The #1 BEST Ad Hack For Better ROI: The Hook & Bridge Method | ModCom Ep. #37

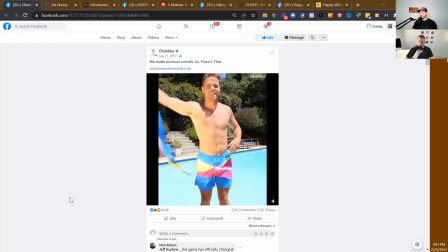(8:14)
But it actually, for a 13-second ad, I think it does a pretty good job of priming you for when you ultimately land on like the product page for the swimmeralls.
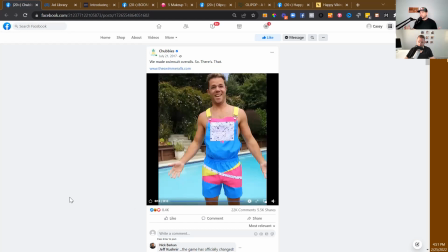(8:23)
You will, know what you're coming for. You've already been told some of the benefits of it. You've been shown the benefits even in a visual way, which is nice. You kind of have what is essentially somewhat of an outfit to begin with, and then it turns into just your swim trunks.
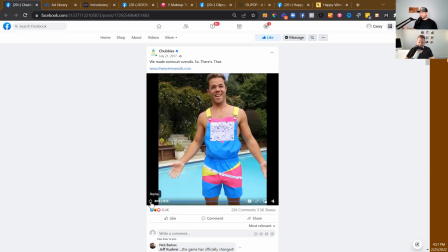(8:38)
So pretty cool. Nicely done ad. Good job at grabbing attention. I'd say very strong hook, pretty strong bridge. So therefore the combination is like pretty to very strong of hook bridge.
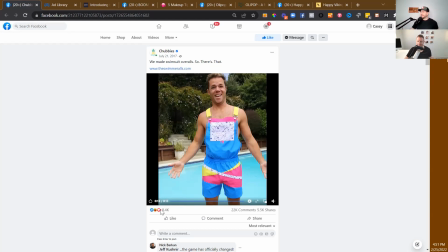(8:52)
Yeah. I think that's a fair way to kind of grade these. Right. All right, John, I'll go ahead and stop my screen share and you can take over, baby. I will take over. I don't know why I called you baby. That was a little weird, but whatever. Yeah, you're a full grown man.
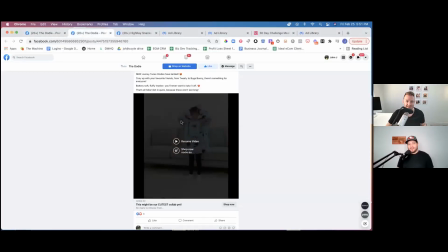(9:05)
We could probably do without that. Yep. That's okay. Yeah. All right. So here's the actual ad. I don't think it needs sound either. I'll restart it here.
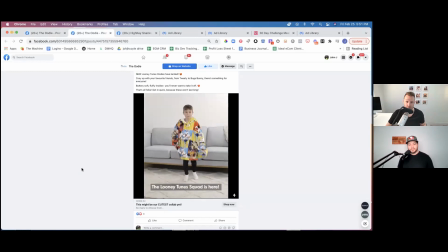(9:14)
So ready, set, go. Hey-o.
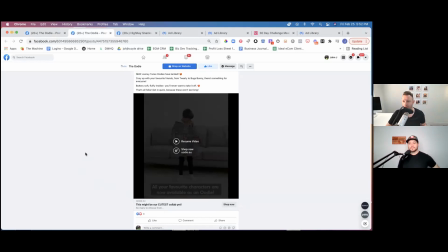(9:19)
3 seconds. That's the end of the hook. So here's the thing about Udi. The Udi, if you're not familiar with them, they're these products right there.
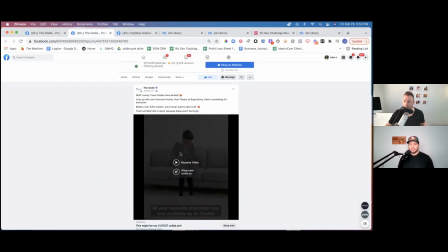(9:27)
It's a blanket, but it's cut into a sweatshirt basically. And so this, already you can probably tell what the Udi has like a very hookable product. Like you could just show someone wearing this and it's kind of weird, right? So already it's kind of hooky.
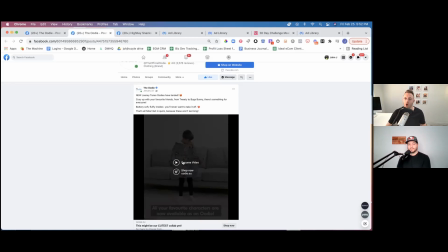(9:44)
So like I want to kind of distinguish here, like what is actually a good hook within the concept of the Udi.
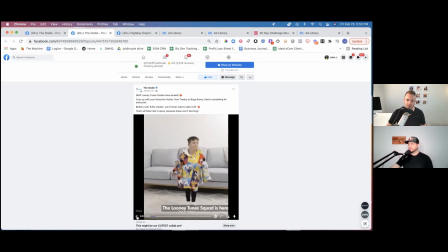(9:50)
And so we've got a couple elements here. So kid dancing, fast motion, boom, like that, like kind of some effect of like something getting thrown.
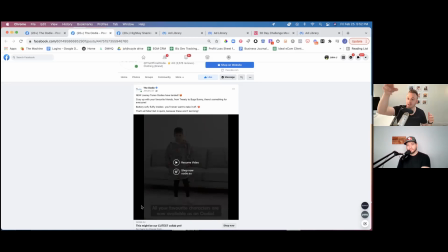(9:59)
This is actually a popular one right now. Something getting thrown, and then when it like hits the thing it's getting thrown at, there's a transformation, like something get thrown at someone and then they're wearing it, or a blanket getting thrown at a bed and then it's like spread out over the bed, right? There's some kind of effect transformation. So all of those are just good attention grabbing hook elements.
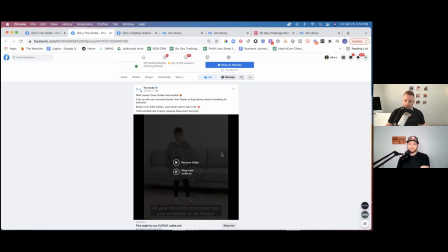(10:19)
You know, everybody wants to know why this kid's dancing. Everybody wants to know what the heck he's wearing, and it's transforming.
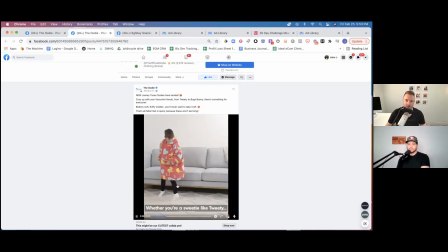(10:24)
And then all your favorite colors now available as an Udi. Characters now available as an Udi. Oh, okay. It's about, they're like this product, this thing you can wear is Looney Tunes, right?
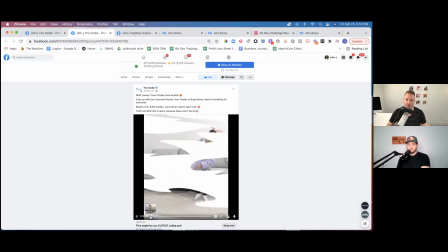(10:34)
So it just kind of bridges you right there, right? At first, you probably don't know what the heck's going on here, what this is about.
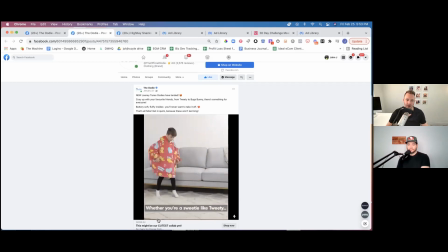(10:39)
You might start recognizing some characters. And then by, 6-7 seconds, we're bridged, and it's all visual, right?
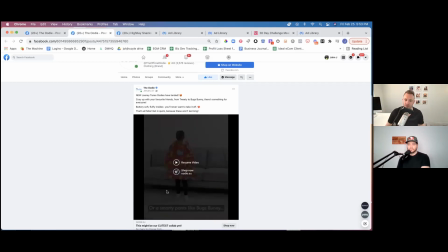(10:47)
Like you could read the stuff, right? Like you can read the text, but visually you're bridged there. You're a little confused at first, which is actually not a bad way to hook people, like confuse them visually with something that they're like, I need to look more at that to see what's happening there.
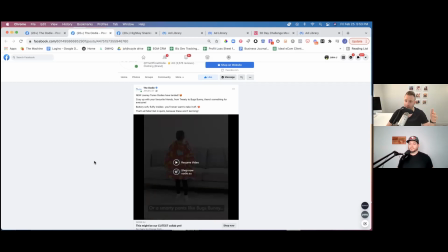(11:02)
And now if you confuse them visually the wrong way, then they're confused and they're like, okay, I'm moving on from that because I'm confused. But if you confuse them the right way, then they're like, I need to look at that because what is it? So right. A little confused because what's going on here. By 6 seconds visually, you get it, right? Like nobody needs to explain to you what the Udi is.
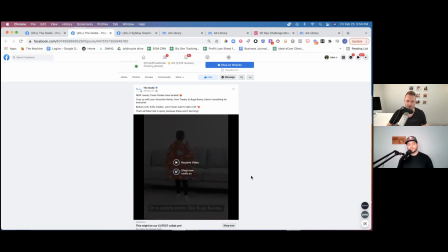(11:20)
It's like, oh yeah, they're like these you might not know it's a blanket, right? But you're like, oh, it's kind of like this comfy looking oversized pajama sweatshirt thing and with Looney Tunes characters on it. All right, cool. Again, maybe not for everybody, but another example of like,
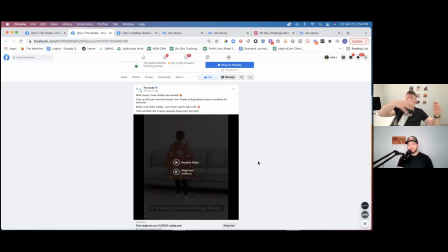(11:36)
we're really getting a lot of attention doing the look at me thing. And then, it's fine if that's like not everybody's vibe, right? But like, we want to get as many people's attention as possible. And then we're going to, sell to the people who think it's kind of cool.
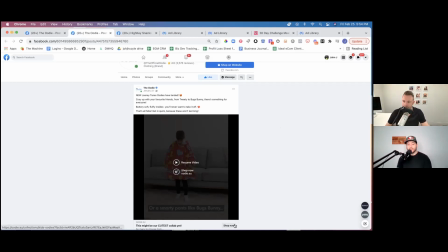(11:51)
And another kind of similarity between this one and the first one that I think is worth calling out here,
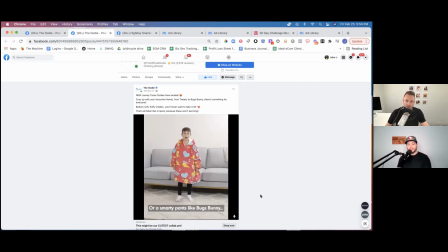(11:56)
doesn't always have to be this way, but if you replay the beginning of this kid is sped up a little bit. I mean, we sped up 2x or 1.5x. Yeah, you can. It's just subtle enough to where anybody with any like production background or video editing background can tell it's sped up a little bit, and somebody who doesn't might not even realize it, but it catches their eye for whatever reason.
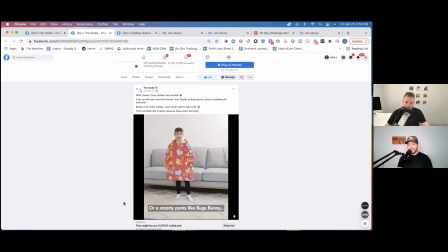(12:15)
Those sped up kind of things, it doesn't look quite natural. Again, doesn't look natural like the first thing. This is done in post.